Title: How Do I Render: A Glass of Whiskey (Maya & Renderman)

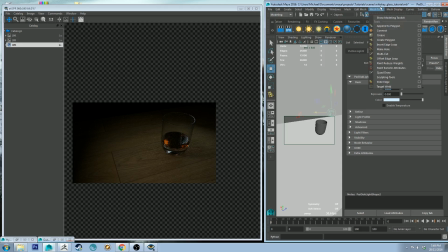I might just see a good way to aim your
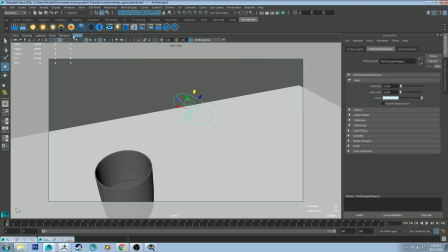lights is if you select the light and then you go to panels,
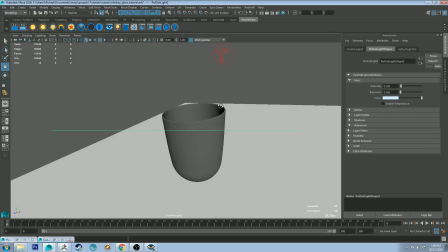where is it, look through selected, and then I can sort of get this sort of crosshair,
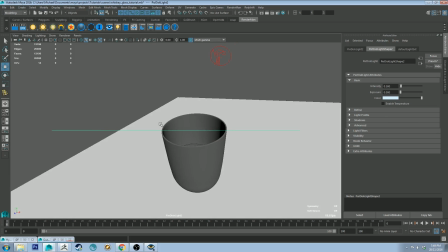semi-crosshair aimed across the middle of the circle, and hopefully that should be enough to reflect up at the camera. And also, while I think about it, I might turn shadows off on this, so I don't get a cast shadow going across the other side.
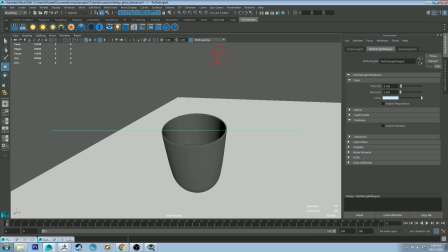And let's do a quick IPR of that and see how that looks.
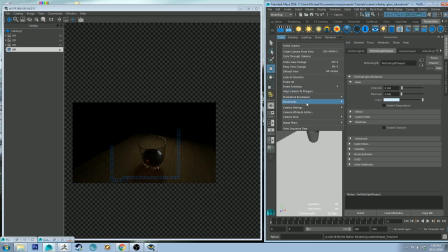And maybe go back to our bookmark.
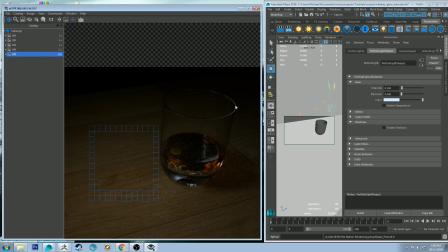Alright, so the light's not quite perfect. The intensity is good though. However, we're not getting that full rim effect, and I think that's just the relative position of the camera overall. But we are getting a good look at the whiskey in the glass. We're getting some of that light transmitted through.
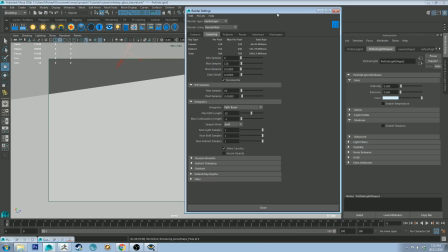And another thing I'd point out now is that I have got, in sampling, I've got caustics enabled.
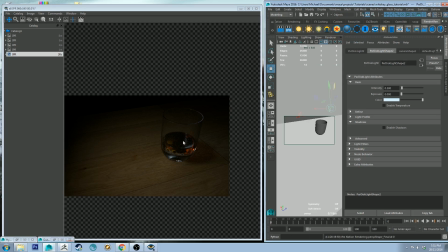If you don't have that enabled, you won't get that light being transmitted through the surface there. And I'm going to push this to be a little bit more purple, this light, because I think it's a bit too... I want it to complement that orangey color, so I don't want it to be too cold.
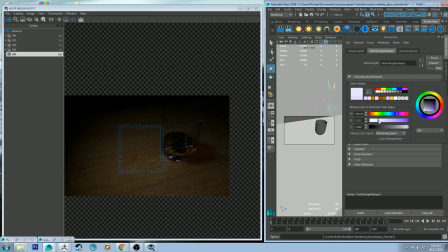I'm just going to desaturate it a touch. So that looks pretty good now. The table's in a good spot. This panel here is now framing our object a little bit more.
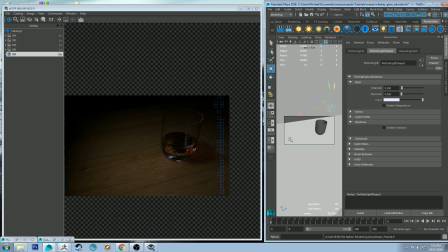I could probably do to have the whole thing shifted just a touch. This is one of the problems with Renderman, is that you can't update geometry while you're rendering, but that's fine.
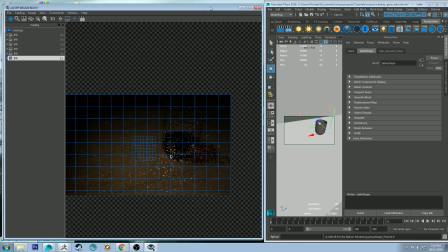A GPU renderer like Redshift is able to. There we go, it's a bit better.
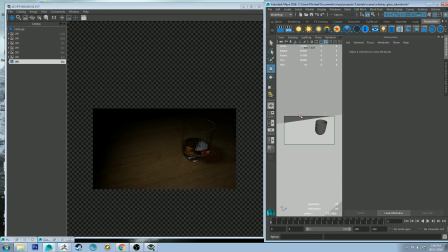Alright, and one final thing that I could do, which I've forgotten to do, is this light on the left, our key light, is actually meant to be a warm light. I forgot to actually add that warm color in, so I'm going to grab something that's fairly orange and fairly saturated. It doesn't really matter too much about the saturation as long as I got the value correct.
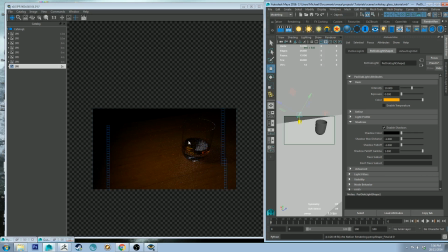And you can see that sort of gives us an overall improvement. If you compare that to that, this is a lot more inviting. And then starting at that point, I'd probably reduce the saturation just a touch,
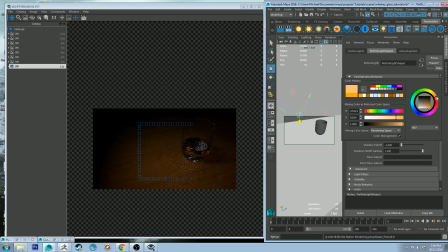maybe pull it around to be a bit yellower, because I don't want it to conflict too much with the color of our actual whiskey, which is a very amber color. Yeah, so if you compare these two now, this is a lot more effective.
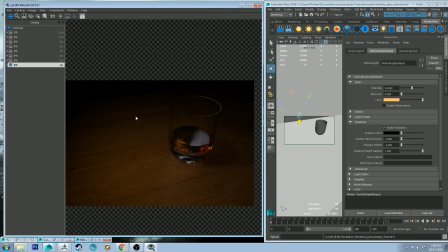And yeah, so that's pretty much it. I think that looks pretty good. I wouldn't have to do too much in post here in Photoshop. Maybe just, you know, clean up some of the little bits of detail on the timber that I don't want to be distracting. And if I wanted to pull this vignette around to this corner a little bit more, I might, but I think it looks pretty good as is.
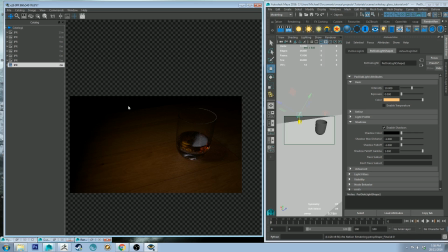And then, you know, finally you get some copy on this one if it's going to be for advertising or something like that, and go. But as the VizDev person, your job's done here. You can send it off and wait for approval, hopefully. And you're good to go. So that's pretty much this whole tutorial done.
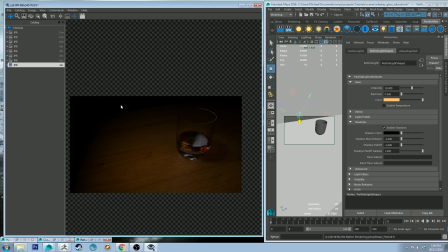I hope that you found some useful tips for lighting and rendering your shots. Maybe try this out as well. Model yourself a very simple glass of whiskey if you like, or a glass of whatever you want, orange juice or wine or whatever.
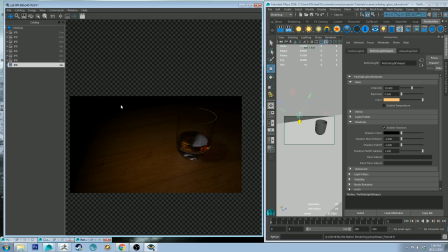And do something similar, and let me know your results. Share a link in the comments to your renders. Just make sure that they're safe for work.